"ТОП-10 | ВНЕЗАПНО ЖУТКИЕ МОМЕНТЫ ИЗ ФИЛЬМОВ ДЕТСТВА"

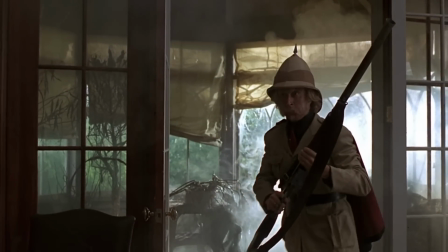(24:41)
Этот фильм здесь на правах Гарри Поттера, потому что, с одной стороны, четко выделить в нем самый криповый момент не так-то просто.
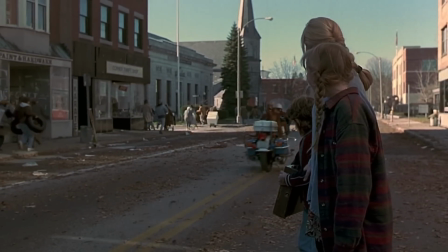(24:47)
С другой стороны, это потому что какая-то жуть происходит тут постоянно, и что-нибудь найдется для каждого. Вот, например, искренне стрёмный концепт до сих пор. Засасывание в игру.
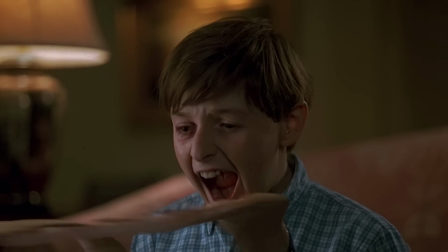(24:58)
Снято максимально некомфортно в духе детских ТВ-хорроров 90-х с несовершенной зловещей долинной графикой,
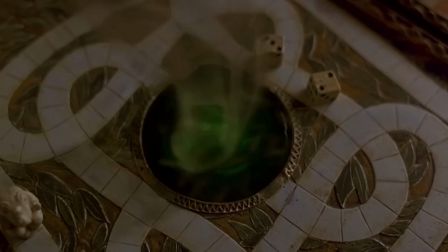(25:04)
только усиливающий эффект, и его еще больше усиливает сюжет, когда знаешь, как надолго это. Ну вот опять же, тут есть кое-что для каждого, и лично для меня самым неприятным были живые растения.
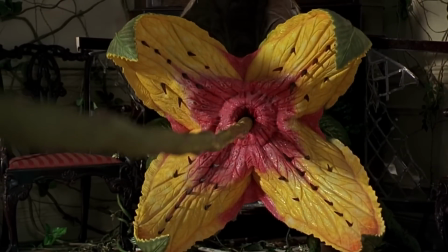(25:17)
Ненавижу нахрен живые растения. А их в фильме дополна, они и ползают, и хватают, и целые машины сжирают, даром никого не убивают.
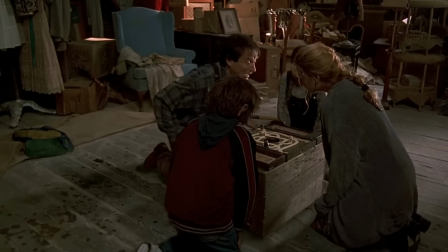(25:25)
Дикие животные постоянно выпрыгивают скримерами, в финале накидывают еще и зыбучие пески, тоже дикая дичь.
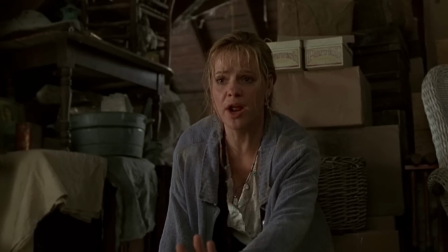(25:31)
Но при этом Джуманджи выбивается так высоко не только из-за какого-то из этих концептов.
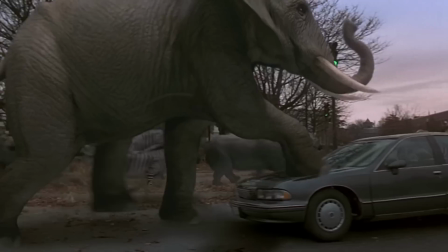(25:36)
Одновременно и особенно веселым, и особенно жутким, просмотр этого фильма делало то, что все эти триггеры ужаса наслаивались друг на друга.
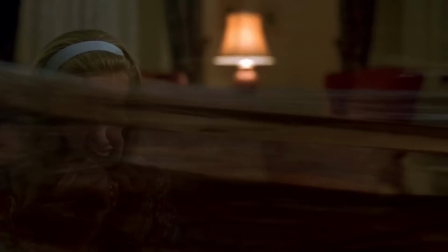(25:44)
Они почти никогда не работали в одиночку. Например, в начале Алан только засосал в игру, и он исчез.
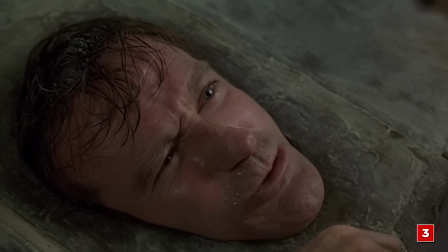(25:49)
Летает полчища летучих мышей. В конце только удалось победить зыбучий пол, и все вроде успокоилось.
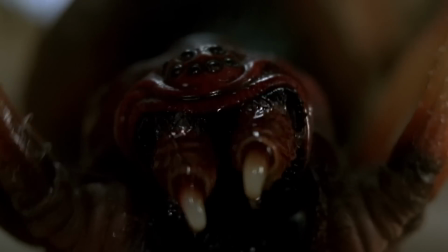(25:55)
Пауки. Гребаные пауки. Причем даже более мерзкие, чем в Поттере. В жанре Джуманджи ужасы не числятся.
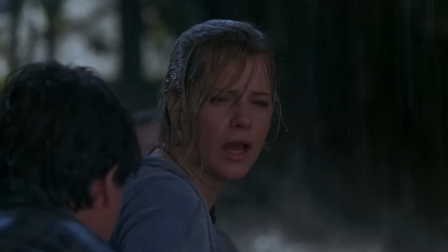(26:01)
И это, с одной стороны, справедливо. А с другой, большой прикол. Потому что они, в конечном счете, в детстве находили возможность залезть под кожу буквально каждому. Ну, а в «Мумии» это было еще буквальнее. То есть, прям буквально-буквально. Так вот и получился дележ на третье место.
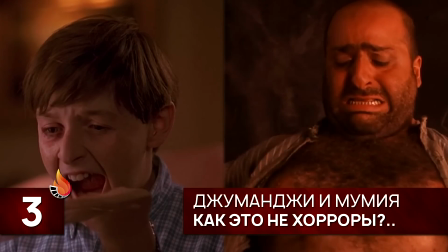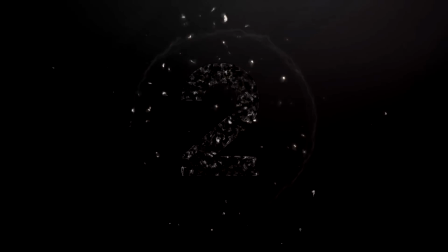Второе место. И честно скажу, что этот список получился настолько ровным, что выбор тех, кто его возглавит, был довольно сложным. И на него в конечном счете повлияло как раз то, что фильмы выходили в тот момент в нашем детстве в нулевых. Извините, что у нас такая ориентировка, но мы составляем этот топ, как бы куда деваться, субъективность. Но «Пираты Карибского моря» были абсолютно не обязаны подвозить нам одного из самых страшных персонажей детства – Дэвид Джонса.
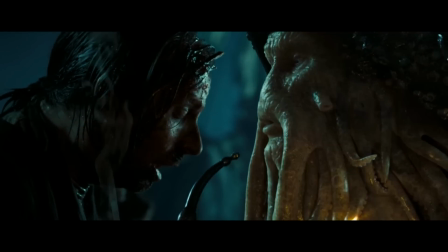(26:57)
Возможно, это субъективное решение, потому что я терпеть не могу всяких морских тварей с щупальцами, но, ей-богу, а кто их любит?
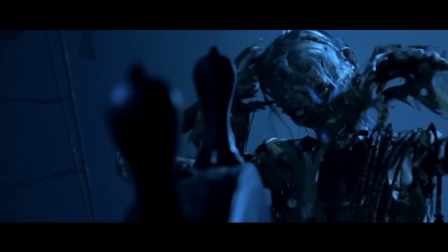(27:03)
В первой части «Проклятие черной жемчужины» пираты-призраки были, конечно, жутковатые, но юмор,
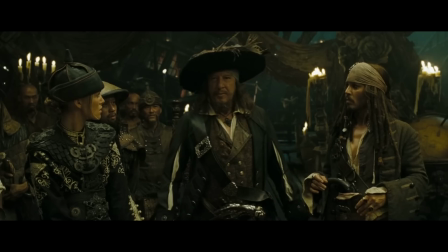(27:07)
приключенческая атмосфера сглаживали впечатление, а вот в более насупленных и серьезных второй и третьей такого не происходит.
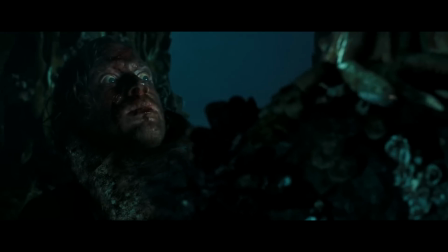(27:14)
Знакомство с Джонсом сразу происходит на максимально ужастиковой ноте ночью.
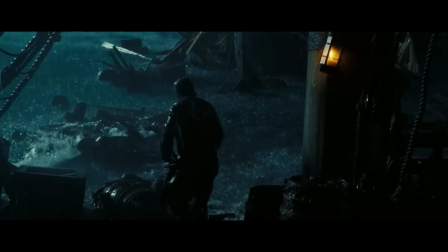(27:18)
Под дождем. И сперва Уилл Тернер видит жертву его действий, человека с сорванным, блин, лицом. В детстве я это увидел один раз и больше никогда не смотрел в экран на этой сцене.
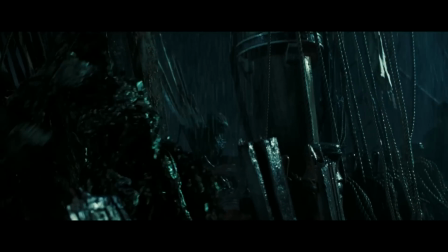(27:33)
До этого года. Прорабатываем. А потом появляется и вся банда морских уродов, среди которых есть откровенно мерзкие,
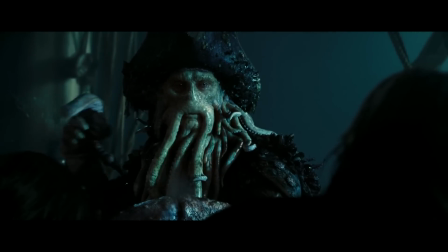(27:41)
и в их числе их предводитель с постоянно шевелящейся склизкой бородой, то норовящий кого-нибудь потрогать, то просто угрожающий живущей собственной жизнью. Но вы знаете, зачем мы сегодня здесь. Вы знаете, какая сцена окончательно привела сюда Дэвид Джонса.
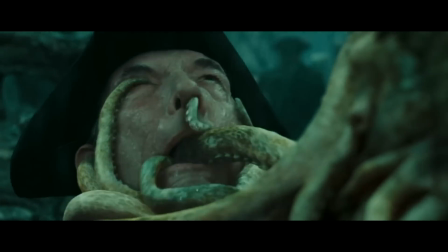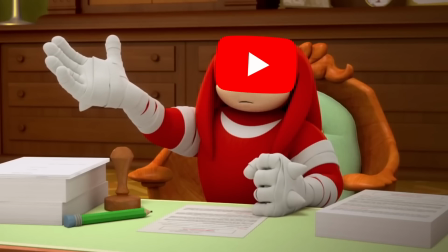(28:01)
И вот пусть YouTube только попробует нам за это всучить взрослый рейтинг или типа того.
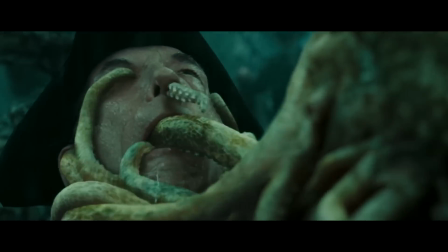(28:07)
Вот эта дичь была в фильме PG-13. Я это в кинотеатре смотрел, я со своей фобией там кукухой чуть не отъехал.
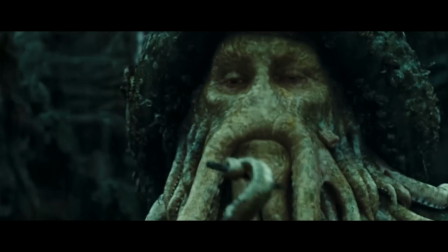(28:16)
Это а. мерзко, б. жутко, в. довольно кроваво, так что и рейтинг R там просит передать, что заходил, но почему-то не застал.
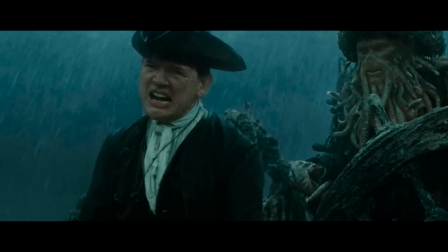(28:23)
И есть вопрос, почему? Будь это даже одно щупальце, это была бы жуткая смерть. Там буквально во все возможные отверстия. Бррр, давайте заканчивать. Заслуженное второе место этому кошмару. Надо на упоминание хоть чуть-чуть подышать и набраться сил перед первым местом. А там уже и все.